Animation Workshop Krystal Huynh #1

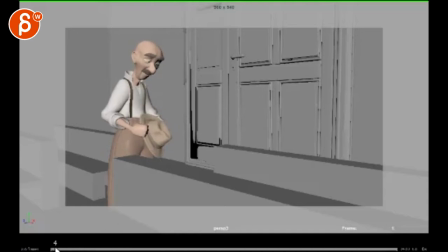All right, so I took a look at this. I'm gonna play it again just and I'm gonna narrate my impressions. I was a bit confused about certain actions. So basically, he's here with the side, is a bit unsure, which I kind of get.
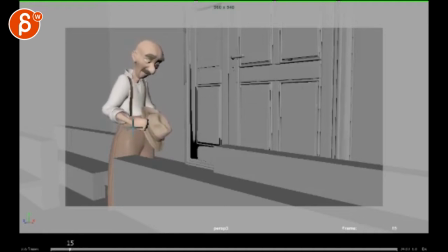I mean, that's what I'm getting here from those quick looks. I'll just watch out for this all feels like it's one piece that goes up and down. It's whole piece versus maybe wrist, forearm, arm are different, shoulder offsets, all that stuff could be slightly more broken up.
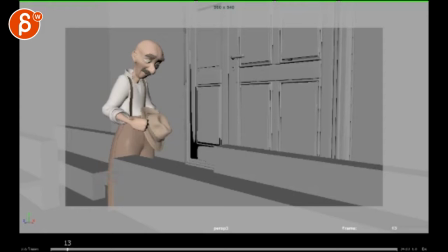So you mentioned that you splined half of it and last part is step mode. So I'm not sure what your workflow is. If you once already put in offsets at the beginning, I'm not quite sure how set you are in your acting choices.
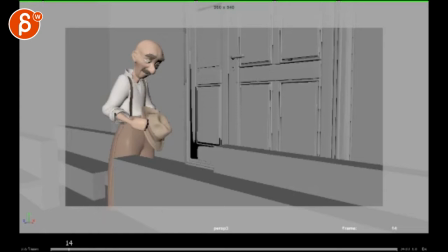So if that's kind of like a pass, just kind of pitching acting choices then this thing is fine but you can still start to think about certain offsets and you know if you move all of this that the chest would also be involved maybe slightly the the hips as well or the root
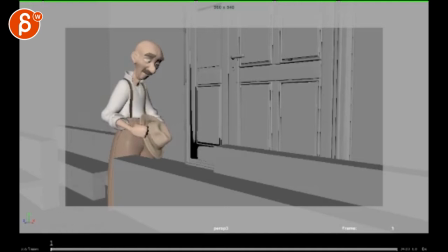stuff like that just for technical purposes you can bypass couple steps when you move from blocking to blocking plus and so on but anyway he does all this here then this gets a bit weird so he has it's a bit more of a not that this is subtle but it seems you know a bit more contained and he's not quite sure and then suddenly he moves over
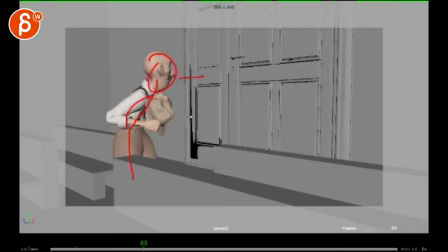big lean looking over here it gets very cartoony and then he's looking over back and shaking his head but i'm not quite sure why it was his inside right now from this point we don't quite know where he
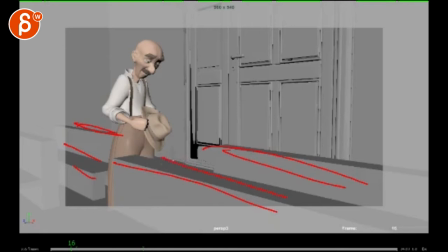is it's not quite clear where that character is this could be anywhere with long benches, a town hall meeting. You don't quite know that it's a church. So it's just kind of looking there, looking over. Back, shaking his head. Not quite sure why. Then this move here is really, really fast.
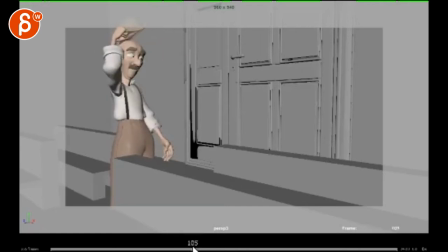Is he suddenly freaking out? Why is this move so fast?
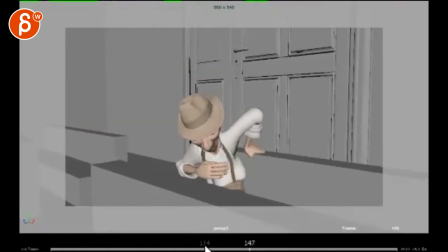Then he puts the hat on and the camera goes in here, I guess, to show importance.
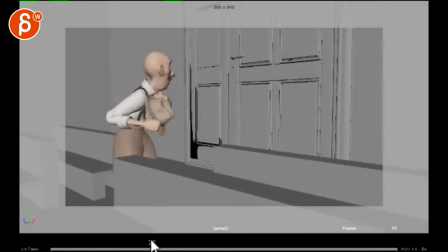I'm not sure if you need that camera move, especially this move over here. I'll probably just keep the camera the way it is. and we can always work with that later on. I would just really solidify your acting choices. But again, he puts the hat on really, really fast.
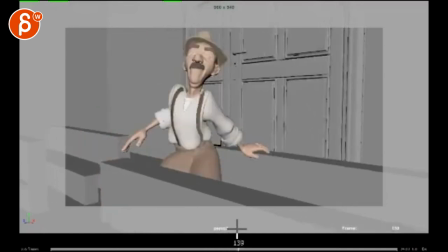Knock on your Y. And he sits down.
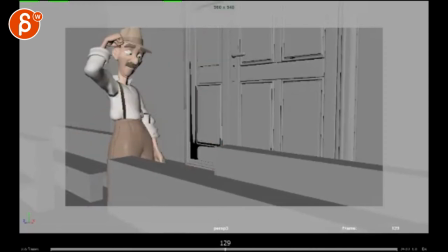I know this is just stepped, but make sure that even in step mode, you want to add a couple more breakdowns to go from here to here. You know, is he... Not that he's fainting, I'm just saying, like, what if something happens to him and he's trying to regain balance?
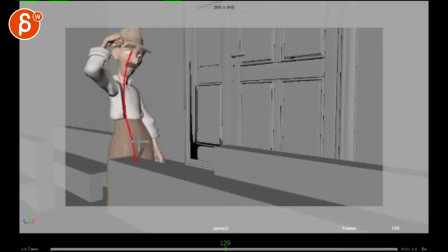That's why he's so quick in this. Because you can still add a couple breakdowns to ease out of this pose into this. so we understand the timing of it.
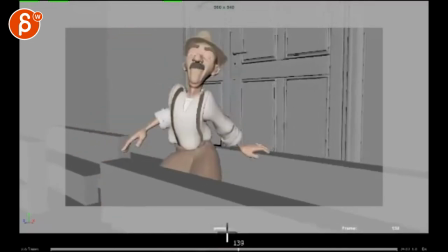Because right now, I'm not sure if he's in a rush. All the slow movements, you know, how fast someone moves and how slow someone moves, you can still indicate in stepped keys.
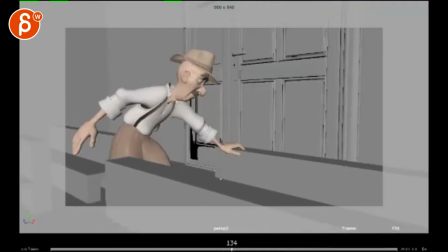It's got to work on your ease in and out. That's also really, really exaggerated. I'm not quite sure why he has such a bend in his body.
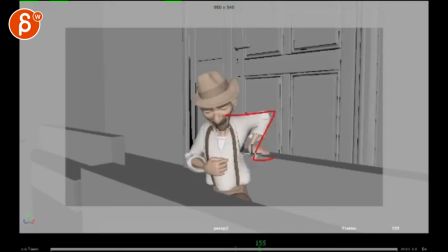And he sits down, and that feels very uncomfortable, like you're breaking his wrist a lot here. So why is he staying with his arm there for so long?
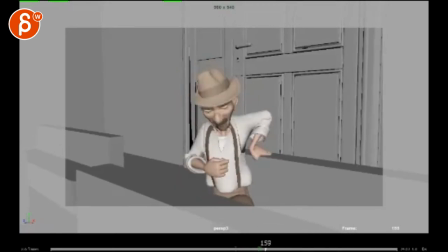and then what is he doing it's a bit tricky I would add different colors to all of this here the the top piece here starting to meld with the background but I'm assuming this is here he's not really resting his arm on it so I'm not quite sure what this pose is why
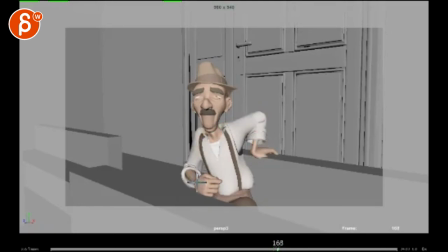is this so high up here why does he keep his hand here this is he leaning on this this doesn't quite make sense I'm not I don't get I don't understand this move right since this is not leaning on anything unless it's not that's the line here this is in the air yet
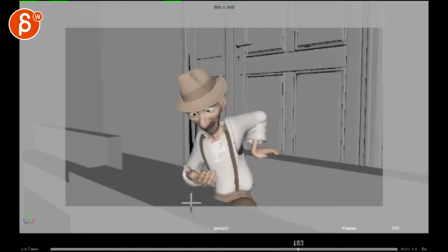he goes down but then this day so i'm not quite sure what this is then what does that mean is he holding something a prop you haven't put in yet so why is he looking his hand then he looks up it's something suddenly like dripping on his hand he looks up what's going
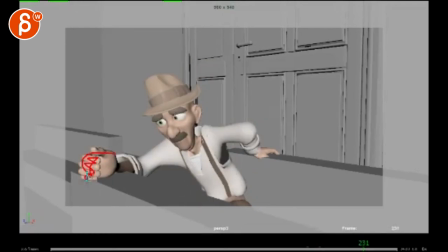on here he still has that pose in the hand it goes all the way forward i don't know why
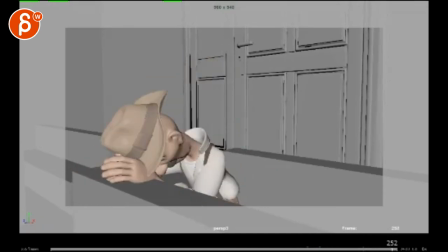and then same thing here that's such a quick move is he super desperate and he slams his head on there you gotta add more breakdowns to tell us what is the timing, what are you trying to tell us in terms of emotion and action and attitude what does this character do,
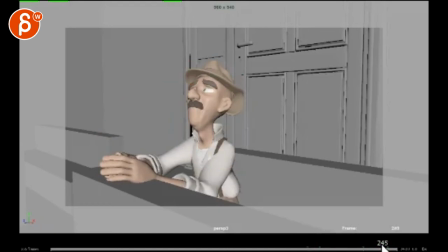this doesn't tell me much except that it's really really fast and he slams his head and then we cut out of it, there's not enough time to linger on this, how long do you want to stay on this, how important is this And why did he put his hat back on?
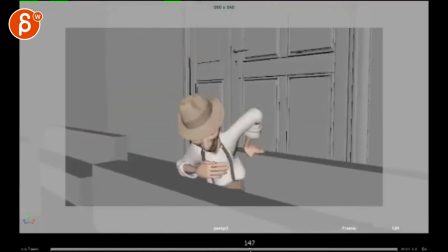So I'm not quite sure. I mean, usually I would assume at the church, you take your hat off. So why does he, why is he like this?
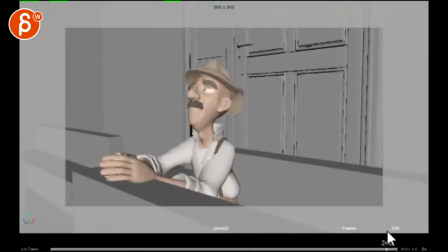And then he puts it back on. Because when he has it back on, when you do this, it's going to crumble the head. I mean, the hat might fall off. All that stuff you got to think about. So I'm mostly confused. I'm not quite sure what is going on in here.
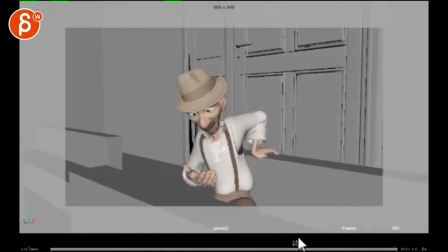What the acting choices are, what his acting is. in terms of his feelings, his emotions, what we are trying to understand as an audience.
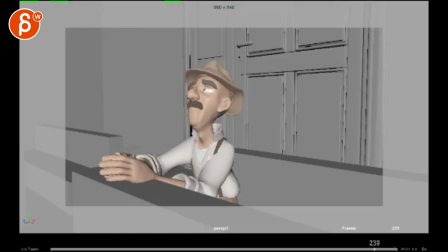So lots of questions. So maybe email me back with your breakdown,
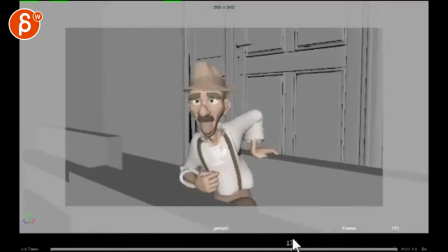maybe what you're trying to say with those poses and all that stuff here, so we can work on making that a bit more clear.
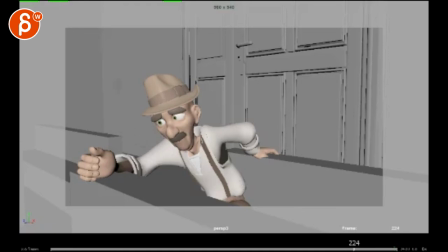All right? Thank you. All right. There's an email. You can sign up. You can start whenever you want. You can submit whenever you want. You get 16 submissions. Either way, a like and subscribe would be awesome. Alright, thank you.